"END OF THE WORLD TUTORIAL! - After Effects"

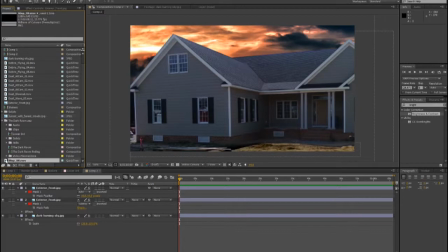4:08 I didn't spend very much time organizing all this stuff. I'm sorry. But anyways.
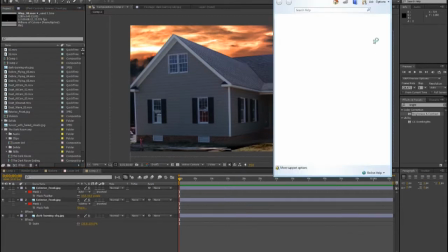4:14 Whoa, what in the world happened? Okay. Get out of here, dude.
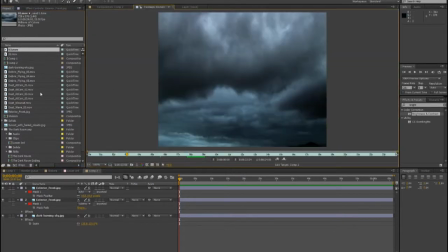4:20 Alright, well anyways, so here, what I did, I actually used some stock footage of skies, scaled it up.
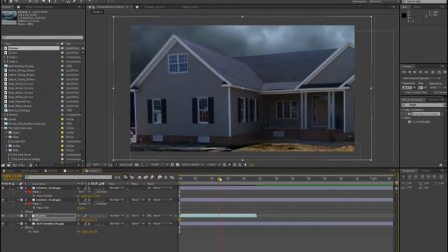4:29 So now you actually see a time lapse of sky flying by, and it just makes it a little bit more eerie.
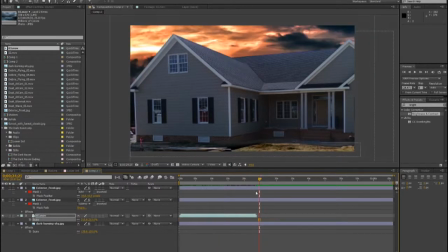4:36 So that's what I end up doing in the long run. You can actually do your own and animate it and do it however you want, but for me,
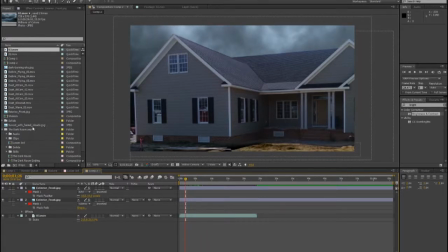4:43 I just didn't have much time, like I said, so I didn't really fiddle around with it much.
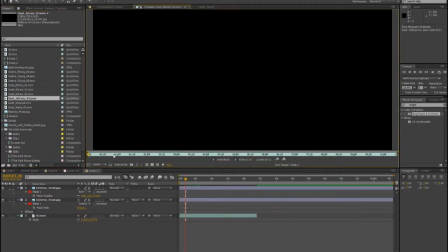4:47 So what I did, I went into Video Copilot and I used a lot of these different effects, and what I did,
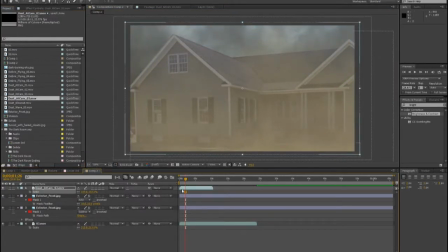4:54 I put some in front of the house and some behind so you could actually see the 3D atmosphere. let's go ahead and put that there, and
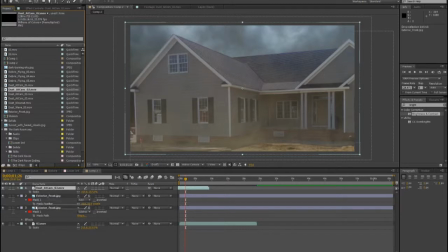5:02 let's put another one behind the house. So Scale that up. So now you can see that there's two layers. You can see the dust behind the house, you can see the dust in front of the house, and it actually works together, so you could tell that there's stuff moving around in different aspects.
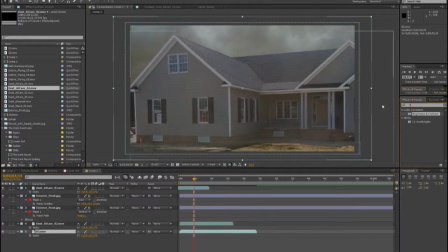5:19 So now what we can also do is type in tint and drop that on our bottom cloud layer,
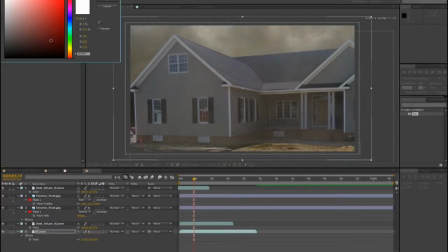5:27 and now it's actually automatically pretty close to the color that I wanted. Let's make that just a little bit more dirty. There we go.
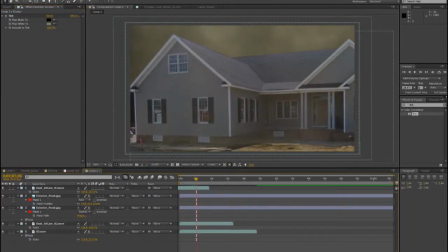5:37 So now the sky, when you see it floating by, it actually looks a little bit more dusty.
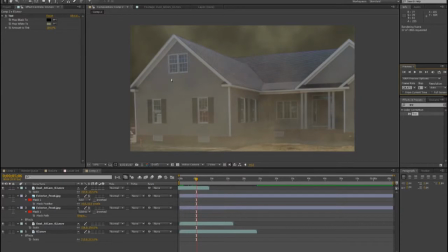5:42 So now we have this animated picture. The picture is not moving, but the background is, and it makes it look like stuff's actually going on. It's actually footage. So now if you want to go in and actually make it look a little bit better, what you could do is click project,
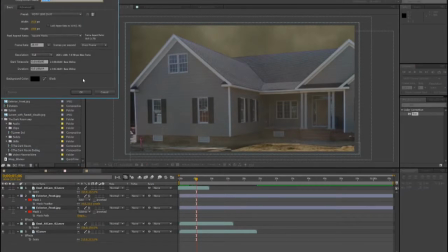5:58 go in, make a new composition, type it camera shake or something,
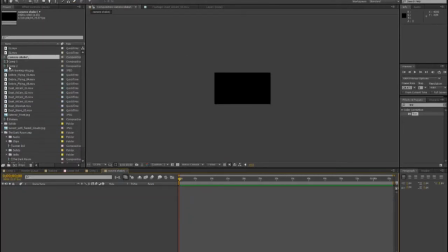6:03 I don't care. And then what you're going to do, you're going to go in and drop your new composition that you just created inside of there.
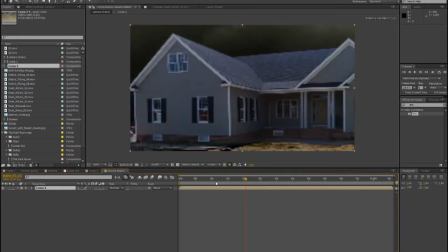6:11 So now you have your footage in here. Now there's a few different ways to do this.
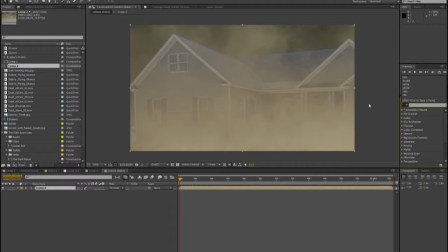6:16 Me, again, I use something pre-made, but you could do wiggle effects, you could do whatever like that. So we're going to go and type camera shake. This one is a free plugin from the VFX Bro, and he created this. It's just takes all the information from camera movement and everything and plugs it into your video for free.
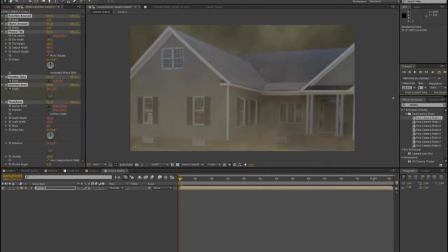6:36 So anyways, now that we do this, it looks like you're standing outside recording this house, and it actually adds camera movement to it to actually make it seem a little bit more lifelike and make it seem like it's not a picture,
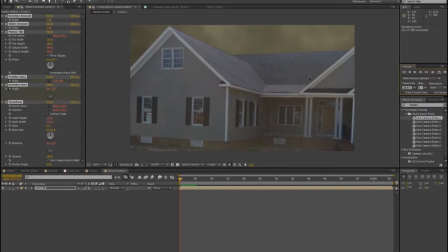6:48 which was my goal in the long run, because I wanted to make it seem like this was actually our house that we were sitting in, even though it's not. So there's a lot more stuff that I put in there from Video Copilot, but I don't like necessarily doing stuff that costs money and you guys may not have.
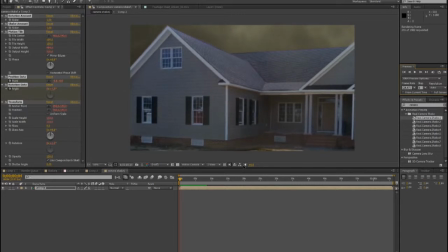7:04 So this is the basics of how you can do that. You can go find stock footage, find some pictures, do a little bit of particle stuff,
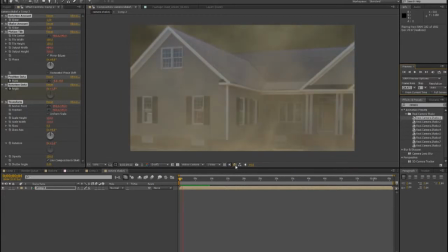7:12 and you can move it around and put foreground, background, and stuff like that to actually make it seem like it's a real video.
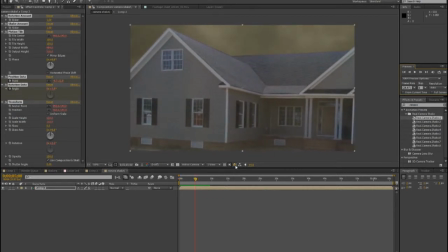7:18 So anyways, guys, I hope this little tutorial helped. Like I said, it was kind of spur of the moment, not planned out, so hopefully it's not too sloppy. But anyways, next time we'll have something a little bit more fun for you guys, and we'll see you next time. And stops. Goodbye.